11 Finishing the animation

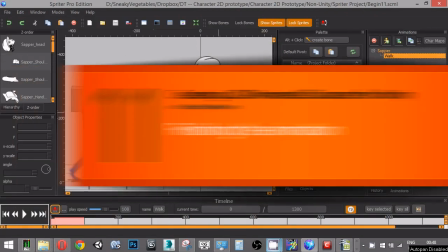13s
So, welcome back. In the last lesson, I had blocked in the movement of the arms,
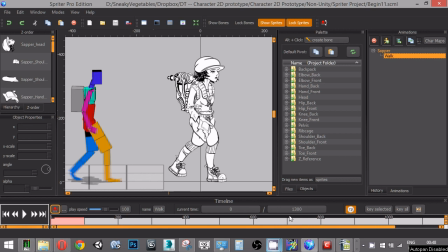22s
and I'd already blocked in the movement of the legs. Um, I'm not going to spend much more time animating here, and as I said before, I will just supply the other animations because we need to get to Unity and start assembling these together. So what I'm going to do is in this lesson,
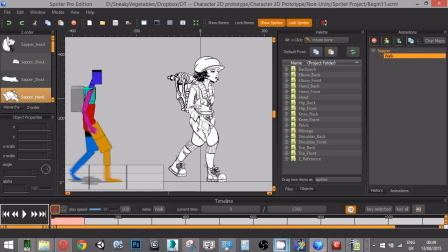42s
I'm really just going to start adding a little bit of inertia and anticipation and follow through, and just work on the arcs of movement that will be in this walk cycle.
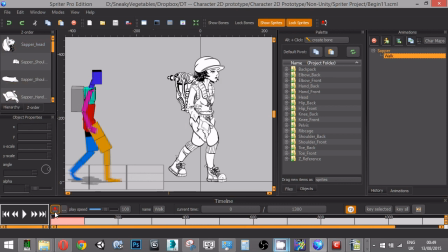54s
So. If we look down here, as we saw in the last couple of lessons, that I've been using this alternating the snapping frames
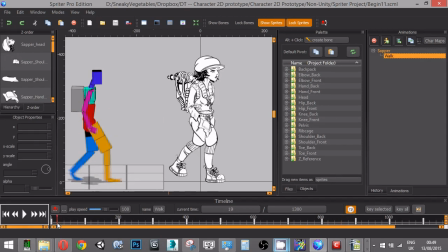63s
um, option here with this little magnet. And when that's turned on, you can see that it snaps to 100 millisecond increments,
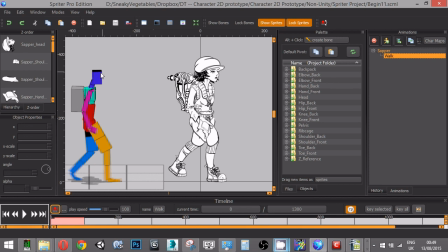73s
which just so happens to be the increments that match the number of frames in this reference. So which plays frame by frame, and that was because that was the first thing in this walk animation that was animated.
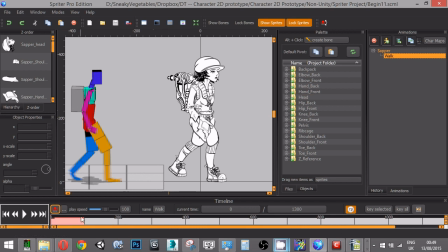91s
It sort of set the the keyframes for everything else that we've done since. Um, and it also, if you just click these little dots here beside this magnet, you'll see that it's the default setting.
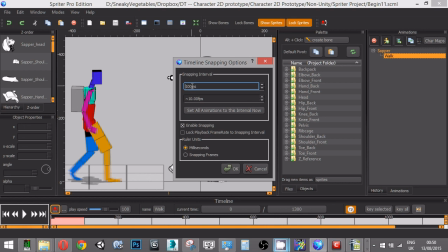108s
100 milliseconds is the default snap setting for those frames. So I'm going to set this to 25 and just hit OK.
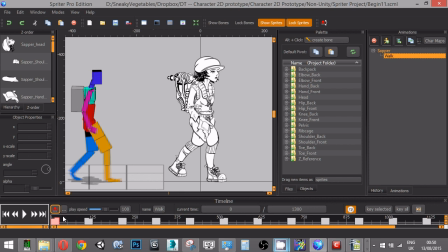119s
And now you can see that we our frames are still on the 100 millisecond intervals, but we can now see an extra three potential snap points between them. So
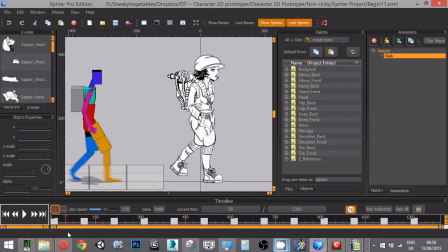140s
what I'm going to do is start using the movement of the body to get a little more weight into this figure. So let's just take a look here. So our figure walks up and peaks there, the pelvis peaks there.
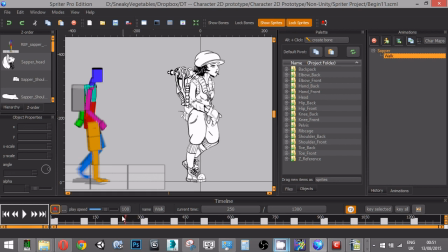160s
And what I want to do is maybe at this point move the body up a little further. So that it's like it's been shoved up a little bit.
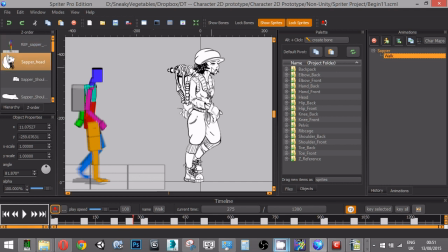181s
And maybe take the movement of the head that I had tried before, and take that and push it up to there, perhaps,
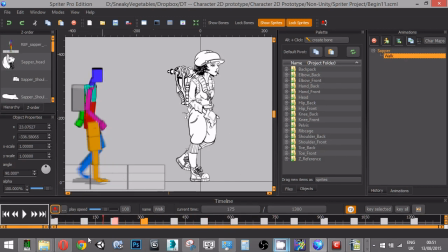198s
so that it follows the movement of the rib cage. So so the pelvis dips down there on frame 600,
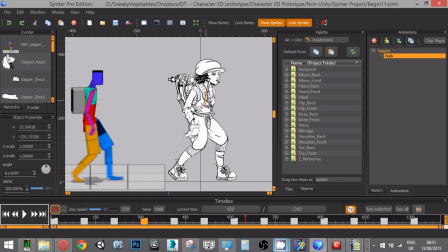215s
and at this midpoint here, I'm going to drop the rib cage down as well. And actually, what I'm going to do is pull up
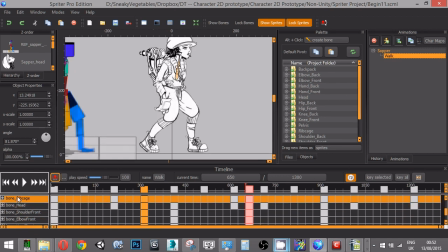229s
this here, so you can see the keyframes for the rib cage itself. I'm just going to delete that frame on 600 as well.
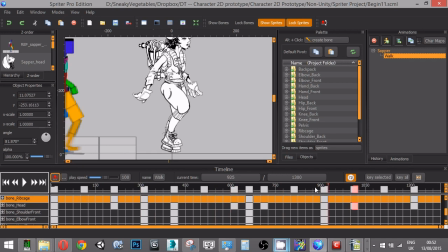242s
So you can see now that we're getting a little more weight into our figure. Let's have a look at the head as well. It's right there beside rib cage, and